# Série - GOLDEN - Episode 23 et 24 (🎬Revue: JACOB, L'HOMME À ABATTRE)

Bonjour à toi francophones d'Afrique ou d'ailleurs, aujourd'hui on se retrouve pour parler du dernier épisode de Golden, le dernier épisode choc. Je vais retrouver Amta tout de suite sur Skype, donc je te propose de me suivre pour la rejoindre.
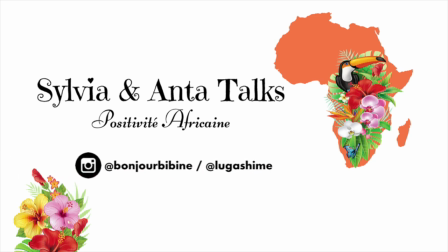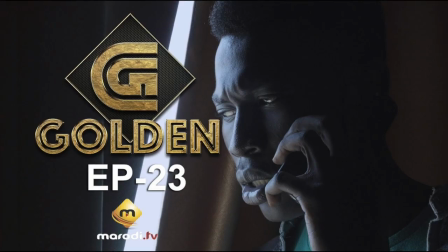0:20 Salut à toi qui regardes cette vidéo, alors comme Sylvia vous l'a annoncé,
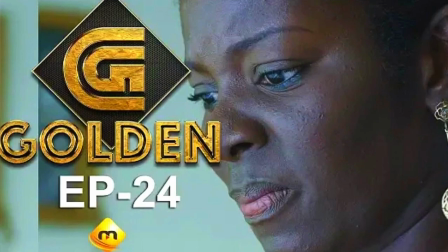0:24 aujourd'hui on va débattre sur cet épisode choc de Golden, c'était vraiment l'épisode wow, l'épisode ouf.
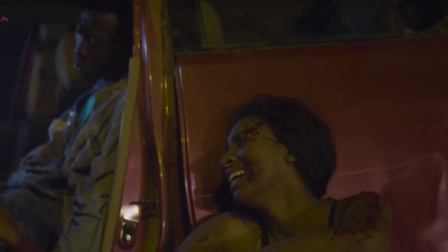0:30 Alors voilà, comme tu l'as remarqué, cet épisode se termine par la mort supposée en tout cas de Khalil.
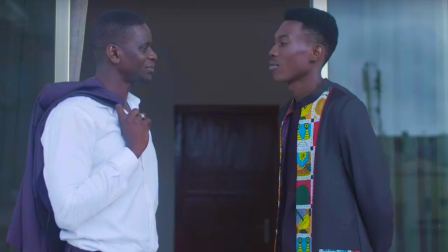0:39 Oh là là, est-ce que j'ai eu mal au cœur ? D'ailleurs, la série nous a bien un petit peu préparés à ça.
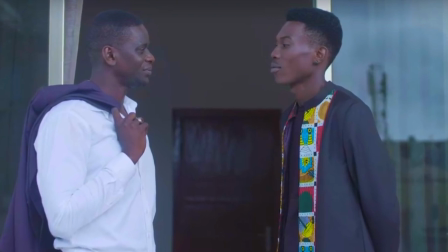0:45 Pourquoi je dis ça ?
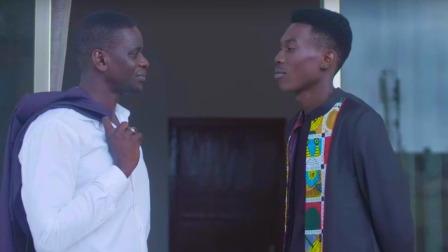0:46 Si tu remarques dans l'épisode précédent, l'épisode 22, on voit à un moment donné ce dialogue entre Khalil et son frère James. Déjà dans cette scène, on voit que James est positionné de dos. Pourquoi cette position ?
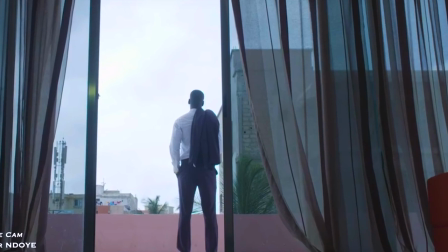0:59 Déjà, comme vous le savez, dans le cinéma, il faut se dire toujours qu'un plan est un choix.
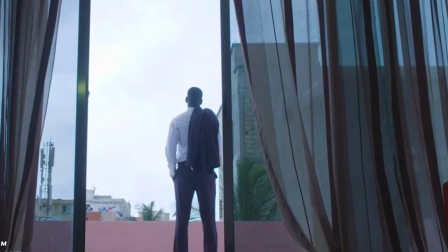1:04 Ce n'est pas du tout un choix anodin. Et chaque choix de plan doit créer quelque chose, doit avoir une signification. On sait que l'acteur qui joue de d'autres s'efface et redirige le regard vers d'autres personnages ou bien vers d'autres décors.
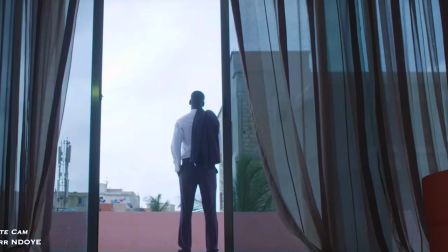1:19 Et là, il s'agit présentement du décor.
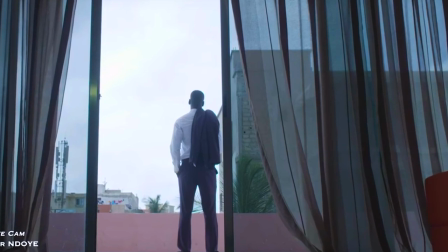1:21 Cette position, pour moi, évoque la situation difficile de trouver James à ce moment-là et sa solitude face aux dangers qu'il appréhende.
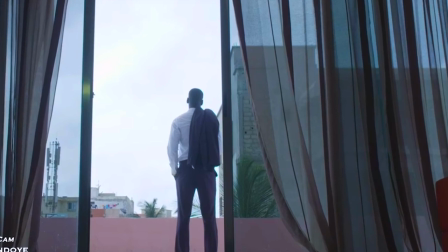1:28 De plus, on le voit de dos à travers un plan général, un plan large. On sait que les plans larges ont une vocation descriptive.
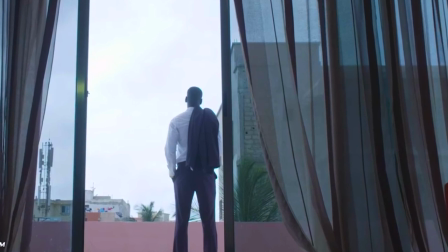1:36 Ils situent généralement l'environnement dans lequel se trouve l'intrigue.
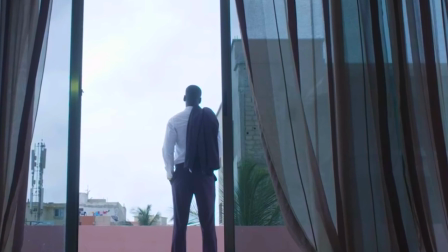1:39 Ils permettent de donner des informations sur le lieu, mais aussi souvent sur le moment de la journée, le climat, etc.
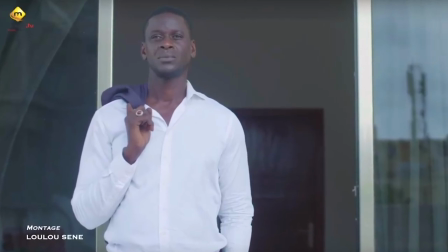1:47 Mais dans ce contexte, on peut imaginer que ce plan sert à signifier que le personnage est totalement perdu et mettre en avant l'immensité d'une menace.
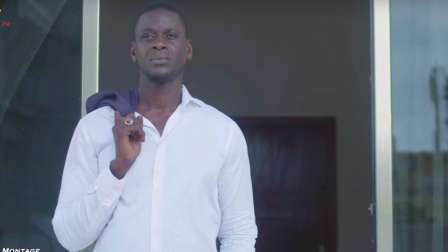1:56 Cette menace, on la connaît bien. Elle s'appelle Jacob Williams.
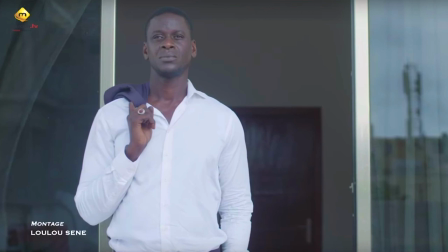2:03 Ensuite, dans cette même scène, on voit ensuite James de face dans un plan rapproché qui crée en fait une sorte d'intimité avec le personnage.
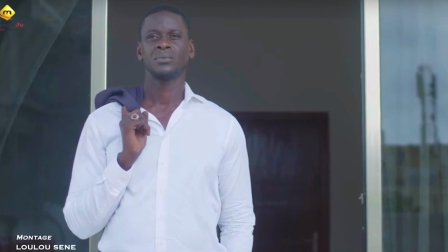2:13 On a l'impression qu'il est plus accessible. Il paraît un peu vulnérable.
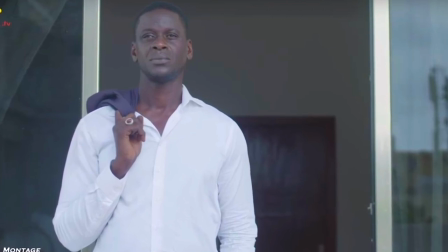2:17 En fait, cela crée un sentiment d'empathie aussi. Je ne sais pas si tu l'as ressenti, mais moi, tout de suite, je me suis un peu mise à la place du personnage, à la place de James. C'est là d'ailleurs qu'apparaît Khalil.
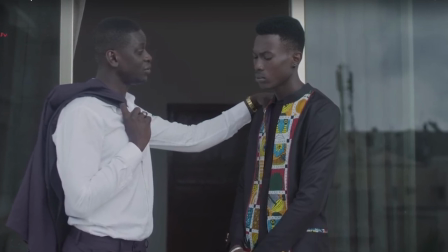2:29 On comprend ici à travers du coup le dialogue entre Khalil et Jams que Jams est très très préoccupé par ce qui pourrait arriver à sa famille.
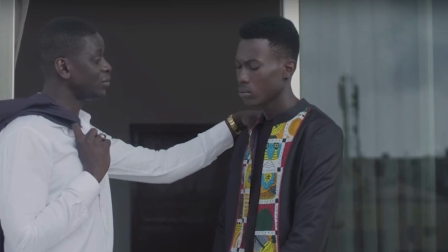2:37 Il n'a pas dormi de la nuit par exemple. D'ailleurs on découvre ici Khalil qui est ce jeune homme innocent qui découvre l'amour, un amour interdit.
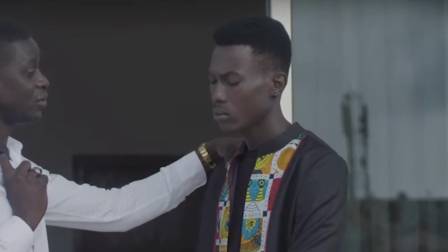2:46 Il est dévoré par cette passion, cet amour qu'il ressent pour Oumy. On le sait, on l'a remarqué d'ailleurs, ils sont trop trop mignons.
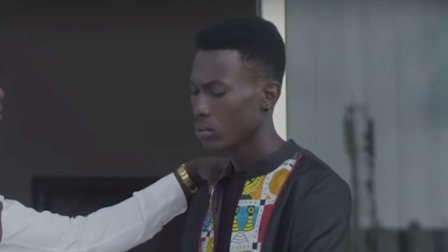2:54 Soit dit en passant, j'adore ce personnage Khalil, Sylvia, je le kiffe.
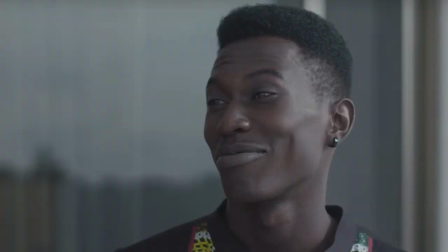2:58 Son style qui est assez atypique, sa noirceur d'ébène, ce qu'il incarne, son jeu d'acteur, franchement, il est juste génial.
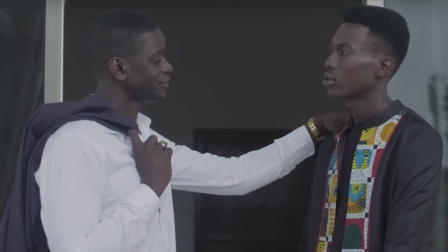3:05 Et face à lui, bien sûr, on a James qui, lui, est marqué par le souci. À ce moment-là, précise dans cette scène, je me suis posé la question, à savoir, est-ce que Khalil va mourir ? C'est des questions que je me suis automatiquement posées parce que je ne sais pas ce discours entre les deux. il y avait ce petit,
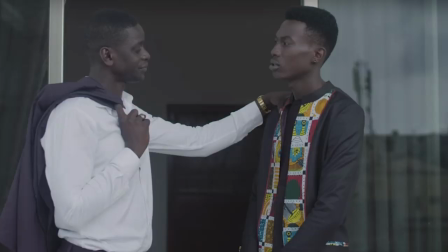3:25 ce, comment dire, je ne sais pas comment expliquer ça, tu sais, tu sens un peu à des moments que voilà, il va se passer là quelque chose, on savait qu'il allait se passer quelque chose de terrible, mais je me suis dit, peut-être que ça sera raline,
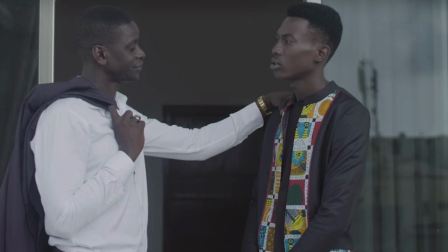3:37 parce que voilà, face à cette menace Jacob Williams, on savait forcément que du sang allait couler. Oui, d'ailleurs, par rapport au sang qui va couler, on a eu des indices avec le générique, par rapport à quand ABG regarde ses mains avec insistance,
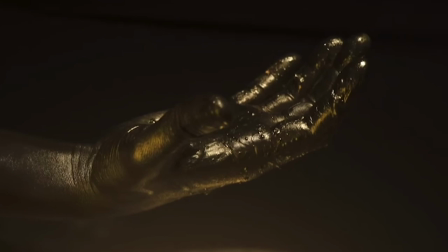3:52 donc on a comparé cet or qu'il avait sur les mains a du sang qui va couler à cause de cette entreprise. Ce qui nous ramène à la mort entre guillemets de Khalid parce que j'ai l'impression qu'il n'est pas encore tout à fait mort. On voit très bien qu'il a une balle dans la tête mais bon.